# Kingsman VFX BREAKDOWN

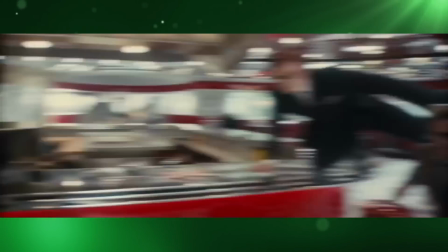(4:04)
A lot of the furniture had to be CG, like the countertop and stools,
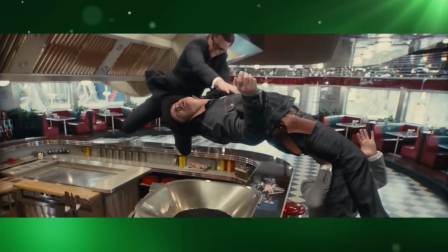(4:09)
so that the camera could be behind it and just pass through it or over it without slowing down.
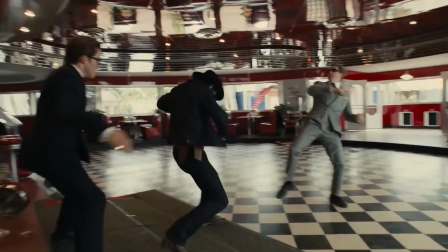(4:13)
They also did extensive face replacements on the actors to cover up the stunt team that did some of the harder falls or punches.
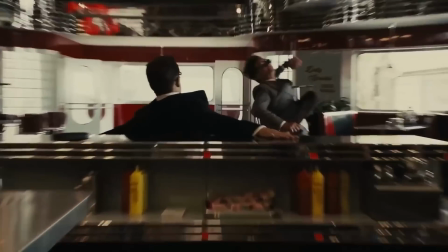(4:20)
In fact, it was so complicated that in this one sequence, there were easily over 150 plates.
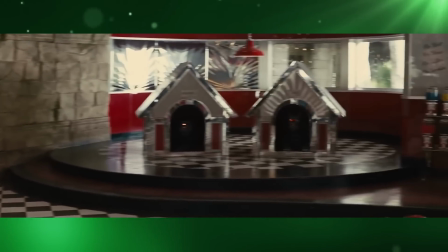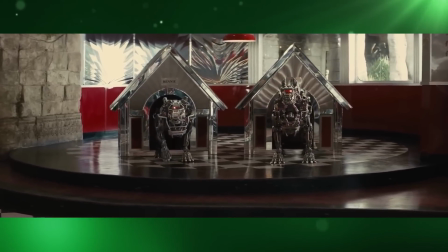(4:34)
The robot dogs Benny and Jet were designed to look like real functioning robots.
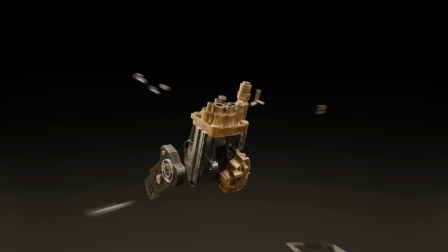(4:40)
The work of Boston Dynamics was used as reference material,
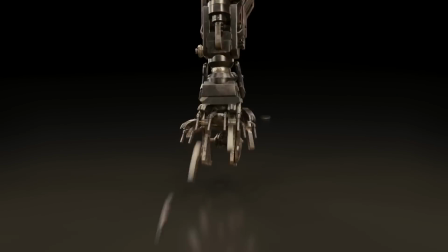(4:44)
and every single part of the dogs was designed to perform a specific function instead of just merely looking good.
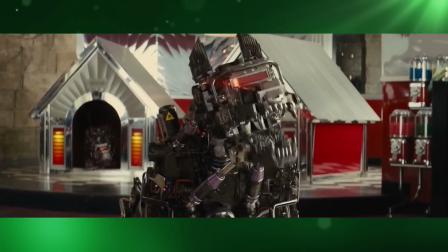(4:51)
On the set, cardboard cutouts were used for interaction and eyelines. The head of one of the dogs was 3D printed to give them accurate lighting reference, and a
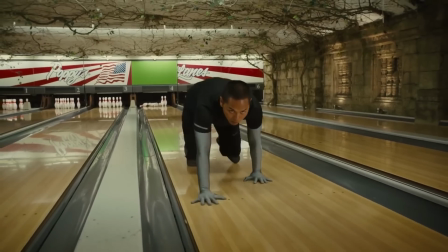(5:00)
man in a grey suit was used to help them with the framing of the shot and to give the actors something to play against.